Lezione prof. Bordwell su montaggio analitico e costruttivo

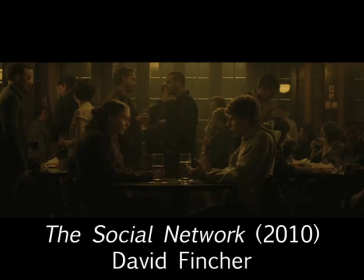0:02 You're the filmmaker. You've decided to break up a scene into separate shots.
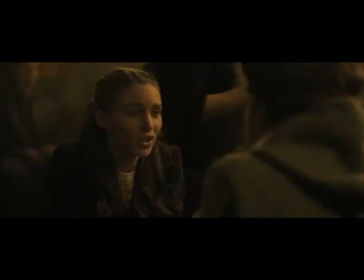0:06 So how will you make sure the viewer knows where everything is located in the scene space?
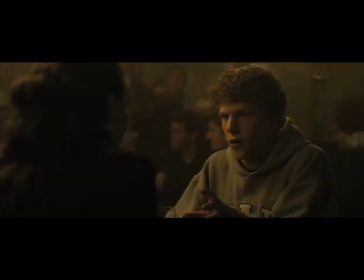0:11 If we see one character in one shot, then another character in the next shot, viewers will need to understand where each one is located.
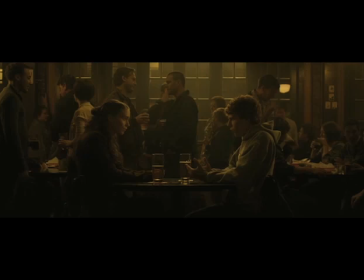0:19 Over the history of film, one common solution involves what's called analytical editing.
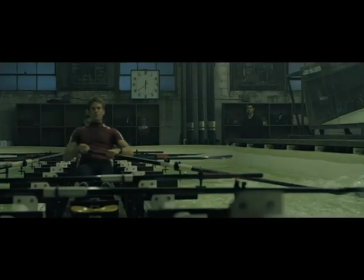0:24 Here, the filmmaker provides an overall view, often called an establishing shot. That shows us all the important areas of the space. Usually that means showing where the characters are in relation to one another.
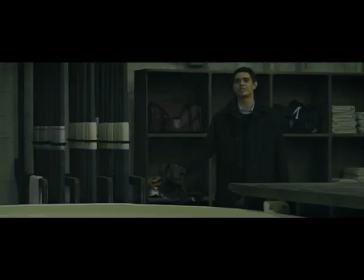0:36 Then the filmmaker can cut to closer views of parts of the space, fairly confident that the viewer will remember where characters are when they aren't on screen.
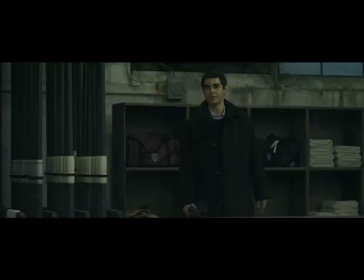0:44 This progression from an establishing shot to portions of the space is called
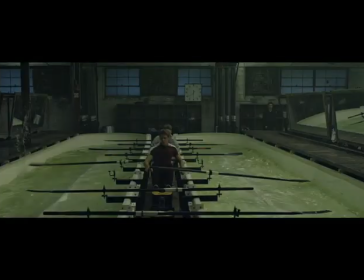0:48 analytical because the overall space is broken down or analyzed into parts.
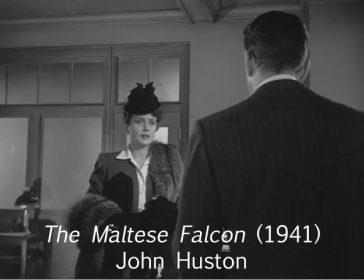0:53 Our sample scene from the Maltese Falcon in Chapter 6 of Film Art shows this process at work.
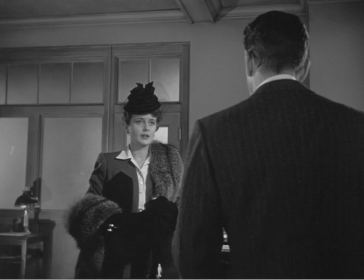0:58 When Bridget O'Shaughnessy comes into Sam Spade's office, we see her first from behind Spade's shoulder.
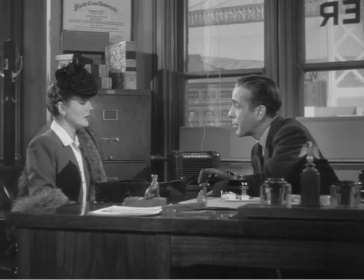1:05 Then, as she moves to the desk and takes her seat, her action prompts director John Huston to provide a wider, establishing shot.
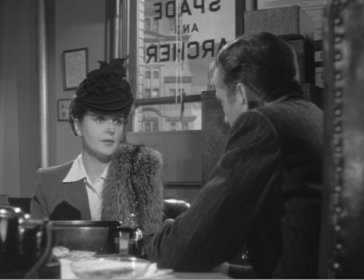1:12 Once we understand where she and Spade are located, Huston can analyze the space into closer shots of each one.
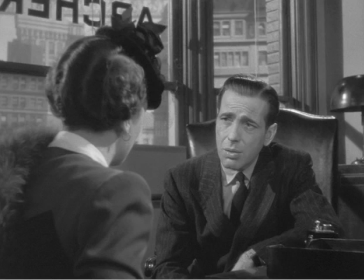1:21 Note that Huston employs over-the-shoulder framings that also remind us of the other character's presence.
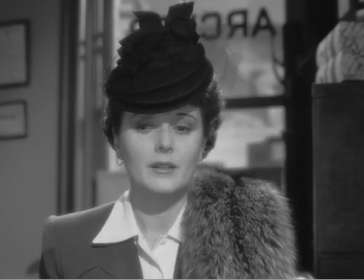1:26 In the course of analytical editing, the filmmaker can vary the scale of the shots to emphasize reactions more clearly.
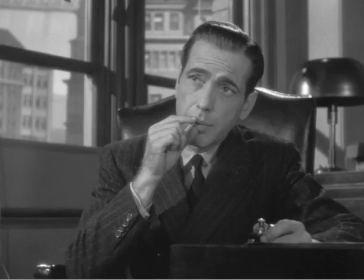1:32 In our chapter, we point out several cues that remind us where characters are, even if they're off-screen.
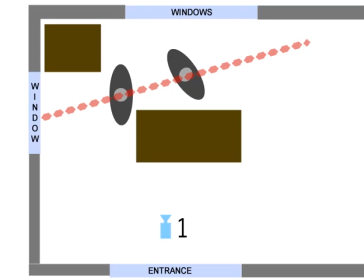1:38 The most basic is the 180-degree principle, which always keeps us on one side of the action. The 180-degree system allows directors to use characters' eyes to reconfirm characters' locations. This is the technique of the eyeline match.
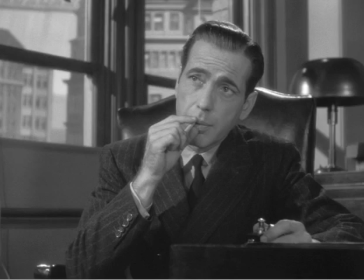1:53 Cutting to something that is being looked at by one character tells us that the off-screen character is still where we assume he or she is.
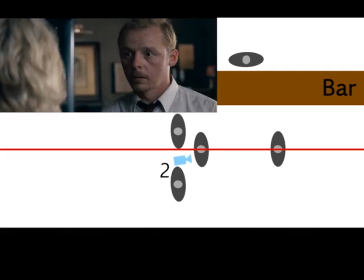2:03 Analytical editing can get more complicated when you have several characters in the locale, so directors are usually careful to make positions and eyelines consistent in each shot.
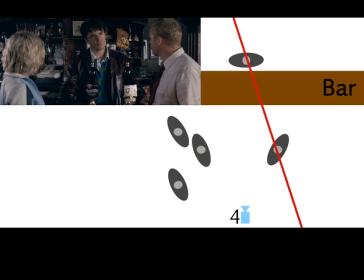2:12 See our Connect extract on Shaun of the Dead for examples of how this is done.
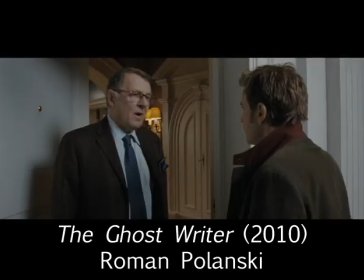2:18 Analytical editing is a basic part of filmmakers' craft and is used constantly in films and television programs today.
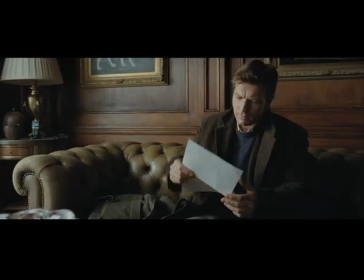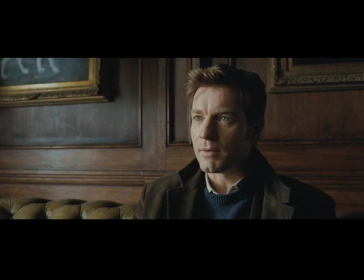2:31 But there's an alternative to analytical editing that has creative possibilities, and some filmmakers have chosen to use this. It's called constructive editing. As the name implies, this means that the filmmaker doesn't analyze an establishing shot into closer views.
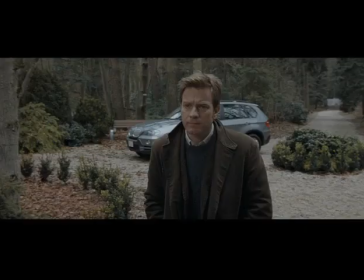2:45 Instead, the filmmaker withholds the establishing shot and builds the scene's space, constructs it, entirely out of those closer views.
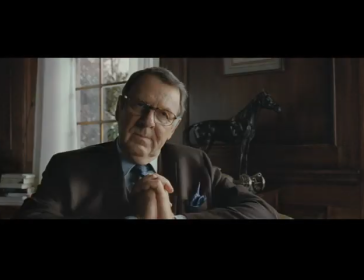2:53 Here, cues like position, the angle and direction of eye lines, and our common sense knowledge of space help us understand where characters and landmarks are.
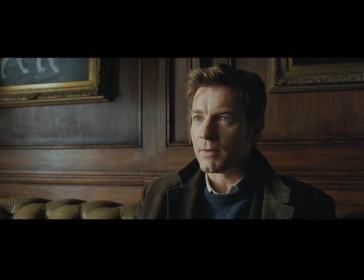3:02 Sometimes budgetary considerations make constructive editing necessary. If you can't fly your cast to Paris, you can show your hero looking off-screen and cut to a shot of the Eiffel Tower, suggesting that he's near it.
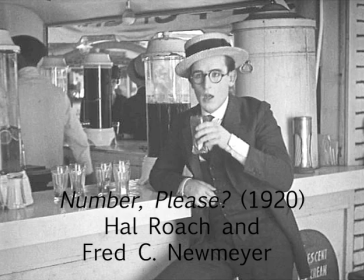3:16 Constructive editing was used in the early years of cinema, although it wasn't always called that.
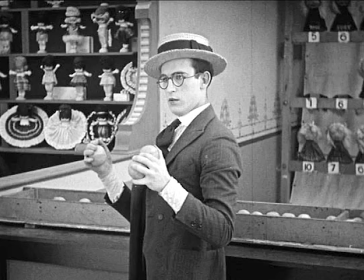3:21 The young Soviet filmmaker Lev Kuleshov noticed the technique in American films and realized that it offered advantages that went beyond cost savings.
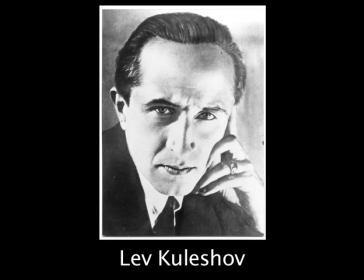3:29 The famous Kuleshov experiments, which we discuss in Chapter 6, suggested that the viewer's mind added something to the separate shots. What happens between shots, we might say, happens in your head.
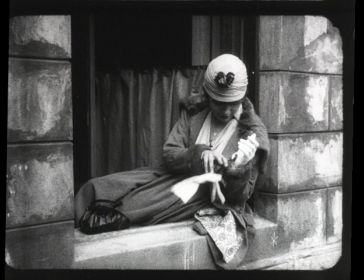3:42 At the very least, the viewer is likely to assume that the characters seen in separate shots were in the same locale.
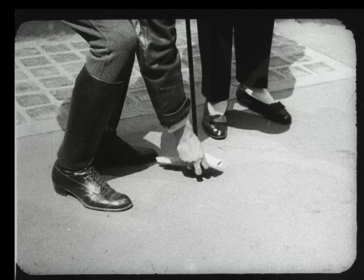3:49 Constructive editing could build up a space without ever showing all of it.
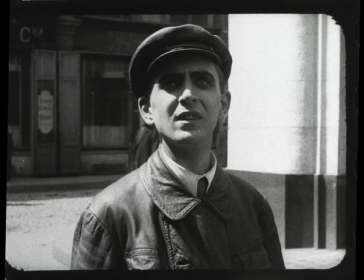3:53 The Soviet filmmakers who learned from Kuleshov became quite skillful at suggesting that characters in different shots were really nearby one another.
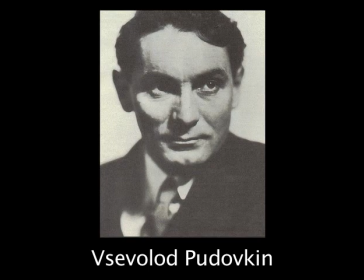4:00 One of Kuleshov's students, Vsevolod Pudovkin, used constructive editing to strong effect in his 1927 film, The End of St. Petersburg.
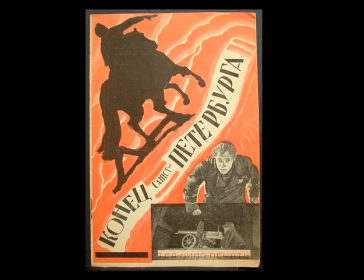4:10 It's the story of the Russian Revolution of 1917, in which rebels seized the Winter Palace that formerly housed the Tsar's family.
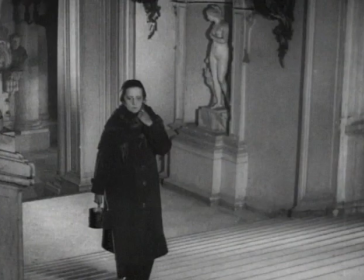4:17 A woman wanders the grounds looking for her husband, hoping to give him some potatoes. But before she finds him, she winds up giving potatoes to all the exhausted and wounded fighters along the way.
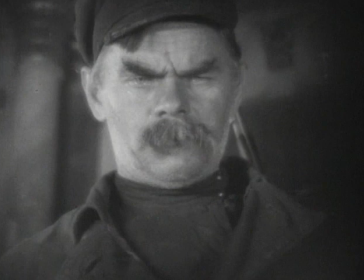4:29 When she finally finds her husband inside the palace, he's shown in a tight medium shot, frowning at her.
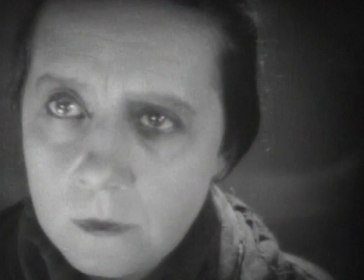4:34 She looks uncertainly at him in a tight close-up. A separate shot shows her empty pail.
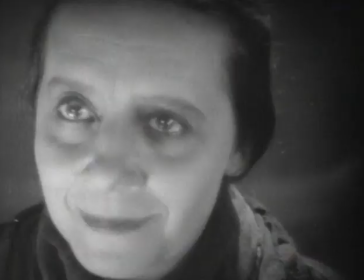4:40 After another fighter grins, she smiles, and her husband breaks into a smile.
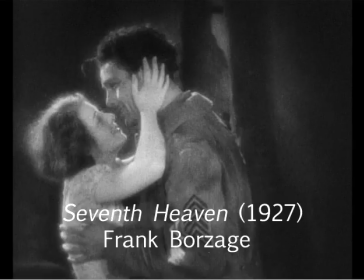4:46 That's the end of the film. An American director would have been more likely to bring the two characters together in a medium shot, perhaps in an embrace.
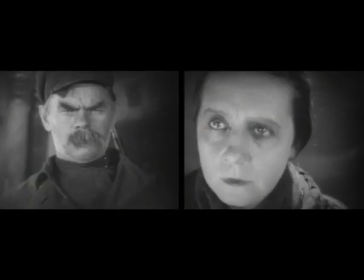4:54 But Pudovkin keeps them in separate shots to the very end. This allows him to emphasize the details of performance, the emotional shift toward happy expressions,
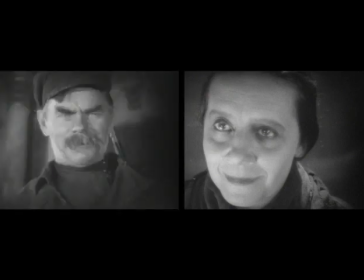5:05 the husband's realization that his wife has given away his potatoes to his comrades.
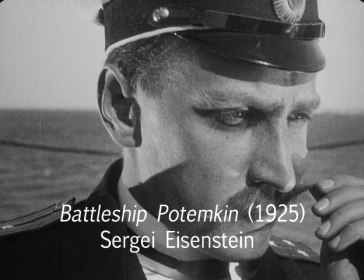5:10 Soviet directors believed that often the establishing shot was waste footage,
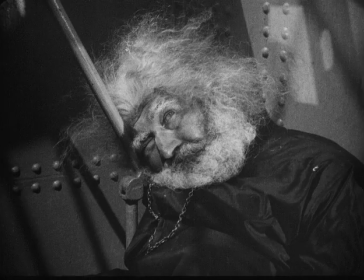5:15 and they wanted to create sharper single impressions more quickly than their Hollywood peers did.
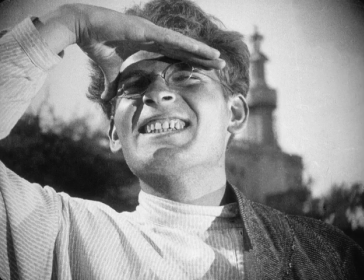5:20 The Soviet silent filmmakers used constructive editing very often, but nearly all directors used the technique for some scenes.
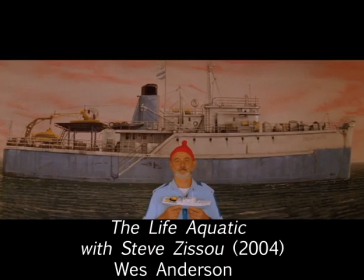5:27 More recently, a few directors have combined constructive editing with unusual camera positions.
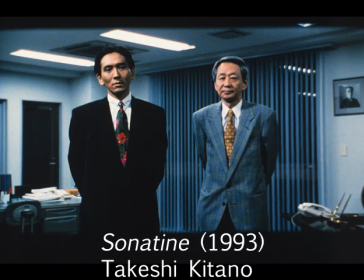5:33 Wes Anderson, Takeshi Kitano, and others had developed a style of frontal framing combined with constructive editing.
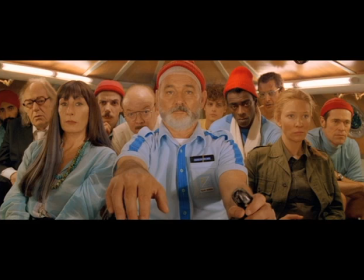5:41 They frame one character or a set of characters head-on, as if posing for a group photo,
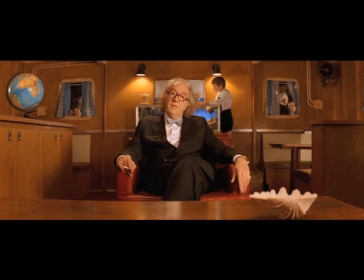5:46 and then cut to show other characters looking straight back at them.
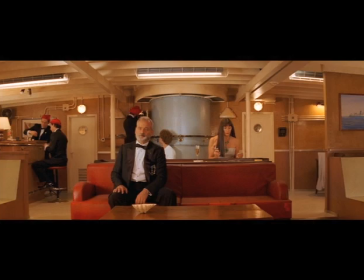5:51 In effect, these directors have put the camera right on the 180-degree line between the characters.
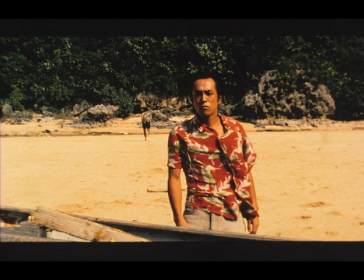5:57 This may be a little hard to identify as constructive editing, but it is. There's no establishing shot revealing all the characters in a single frame.
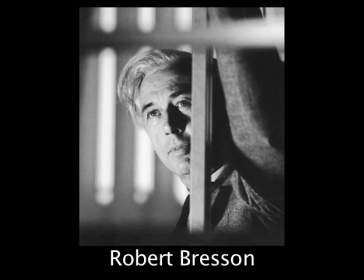6:06 Few directors have made so original a use of constructive editing as the French director Bresson.
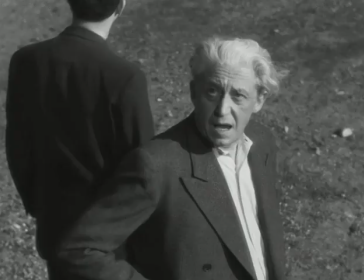6:11 His films are known for the same sort of brusque, pointed style we find in The End of St. Petersburg, but with a quieter, more minimal feel.
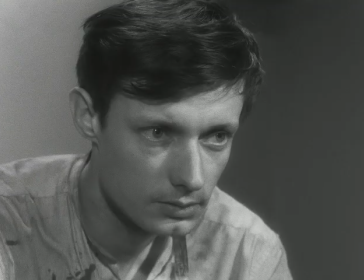6:19 Bresson believed in neutralizing his actors' performances, so their expressions are often blank or subtle.
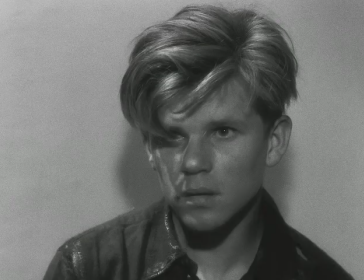6:25 We have to guess what they're thinking. Moreover, he often treats scenes through details of hands or feet.
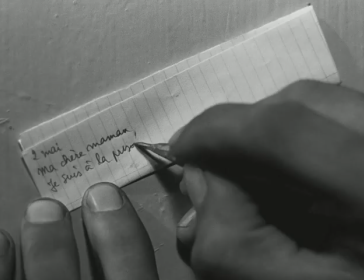6:31 This stylistic choice sometimes forces us to think about whose body we're seeing.
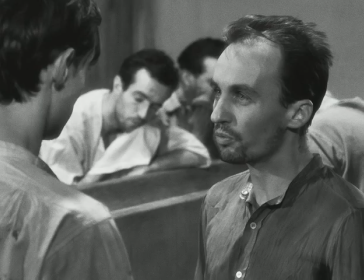6:37 Bresson's dry, precise style is given additional force by constructive editing.
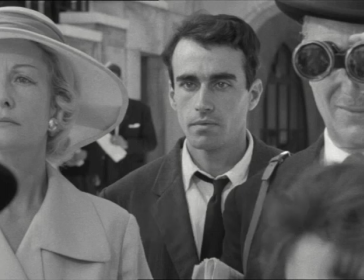6:44 Bresson's Pickpocket is a study of an isolated young man who believes his superior intelligence permits him to break the law. He tries picking pockets, and after some tutoring by professionals, he becomes quite good at it.
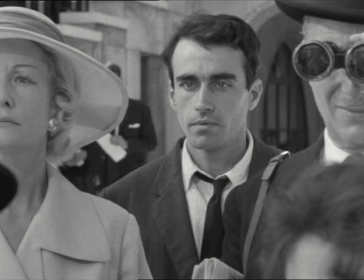6:56 In several sequences, Bresson uses close shots and constructive editing to show us both the risk he runs and his growing skill. Here's a good example.
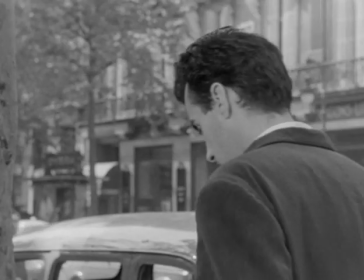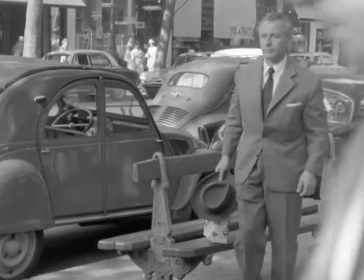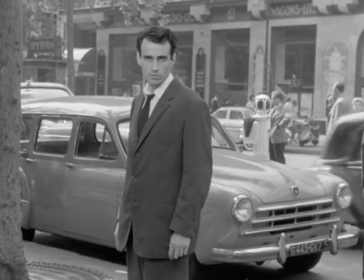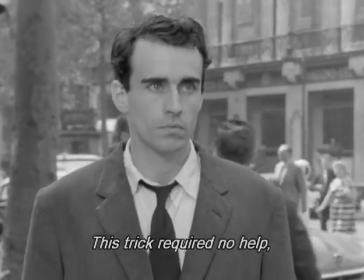7:24 Ce tour ne nécessitait aucune aide. C'est une grande dextérité que je n'avais pas encore.
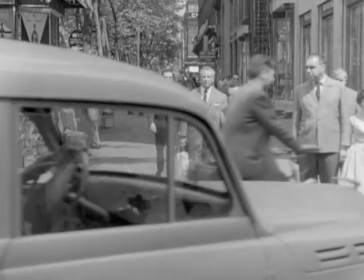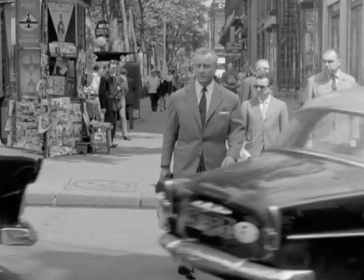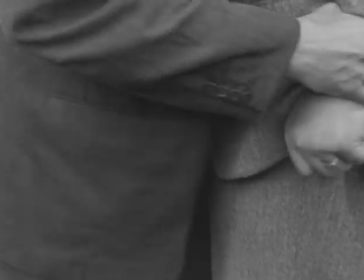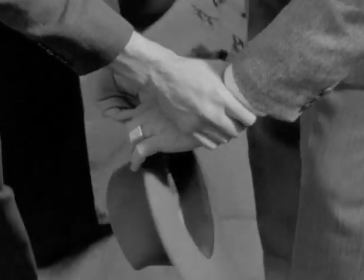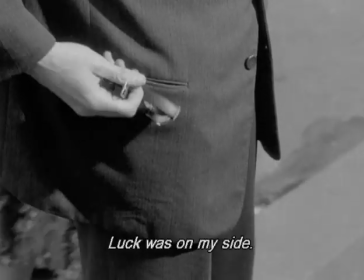7:51 La chance me souriait.
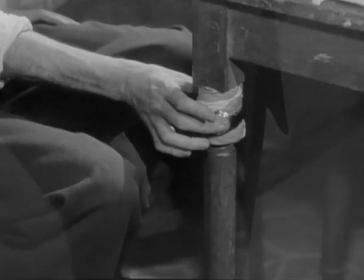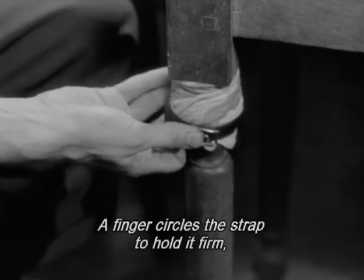7:59 Un doigt encercle le bracelet, l'empêchant de pivoter. Pendant que le pouce délivre le cuir, elle fait sortir de la boucle.
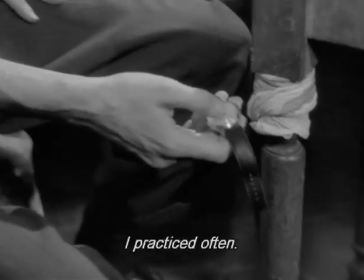8:08 Je m'y exerçais souvent.